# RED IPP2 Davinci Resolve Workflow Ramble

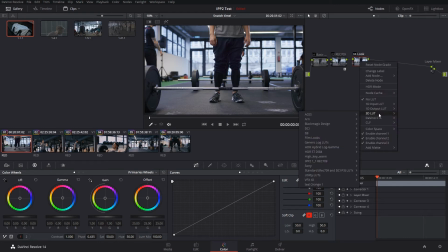I went out and bought a couple of LUTs, and there's utility looks, which are LUT conversion looks, which is basically the same that I did before, but these are third-party looks.
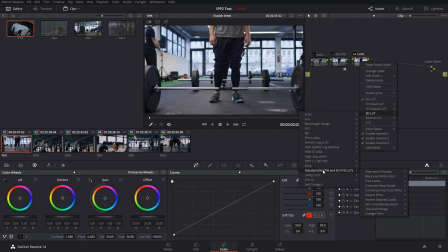And there's LUTs for getting a Rec 709 to a specific look. So, which look do I get?
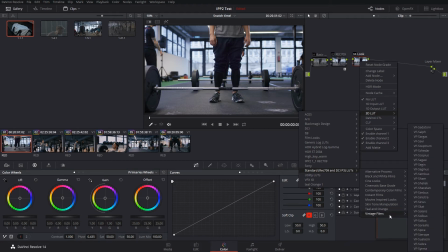I guess I'm gonna go for a different look. I know my looks pretty well, and I would try this for this project. Let's just say we'll go with this look. This is sort of a vintage look with some green in the highlights and a little bit of blue in the blacks,
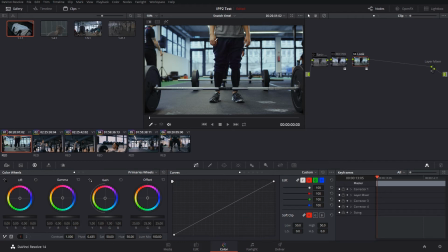and still orangey skin tones. I really like it, and it compresses the contrast levels quite a bit. So it cuts off quite a bit of the whites and cuts off quite a bit of the blacks as well.
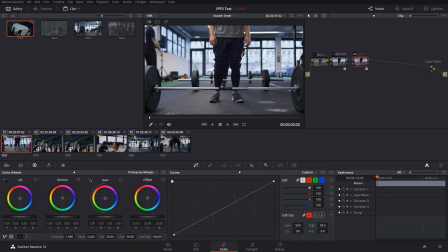I could show you that here.
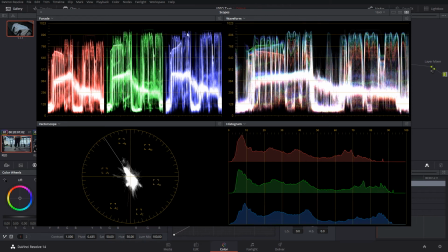You can see it compresses on the top level and on the bottom level quite a bit. It gives a little bit more contrast in the bottom level, which you can see right here in the histogram. And it pushes skin tones towards the skin tone line. You can also see that in here.
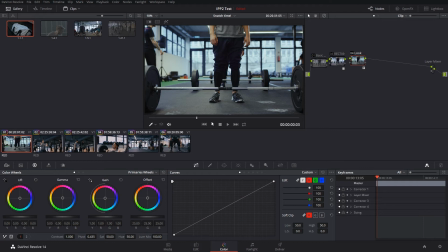For this particular shot, I would probably not do any more. Just for the sake of, there's not much that I don't like in it, except for the windows being a little bit blown out,
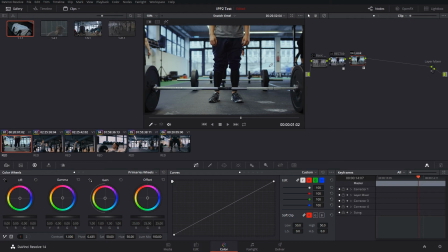but on that day we had to deal with it, and we were actually pretty happy with it. because there's not much information per se out there. And I can't quite get it back again.
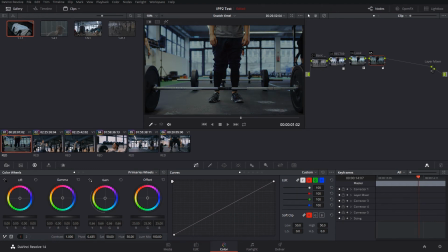Let's just go ahead and put the gain down, and you can see there's not much happening in the background. We're just basically just compressing it down without any
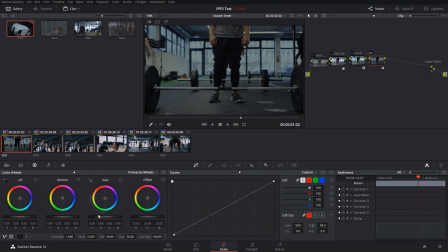results, because there's not much information. They're just blown out. Let's just go ahead and delete that node again.
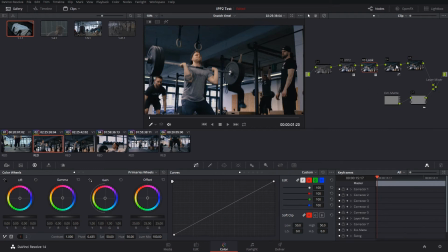So as you can see with the other clips, I also added a little bit of contrast. I guess I'm gonna do that with the next clip as well. And then there is this strange construction, which I will explain just in a bit.
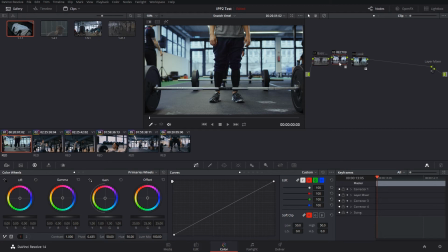So we have our basic correction, we have the Rec 709, and we have the look dialed in. All right, now let's go ahead and be adding another node, because, well, actually for this, I think I like the way it looks.
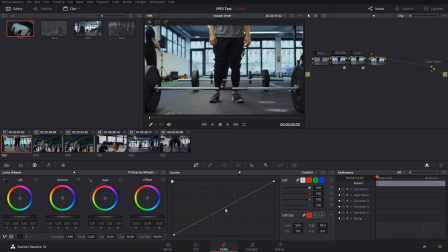I could go ahead and give the midtones a little bit more punch. Just cut them off and give the midtones a little bit more punch and see how it looks.
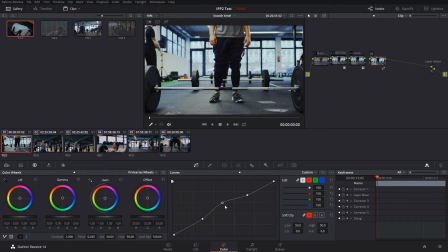But it blows away my skin tones right here, and that's not what I like, and I don't want to go ahead and qualify the shit out of it. Let's just reset that.
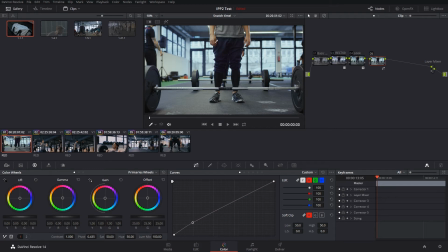That's actually pretty good, because I get a little bit more information in his pants bag, and it does not mess around with the white walls and his skin tones too much.
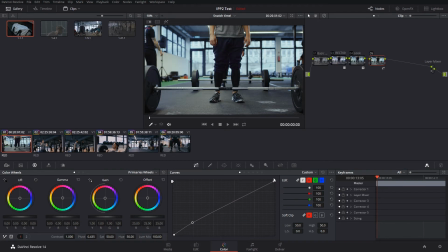It's just subtle, just a little bit subtly pushing a bit more life into what's actually important, which is him. I could also go ahead and let's just do this for the sake of this tutorial.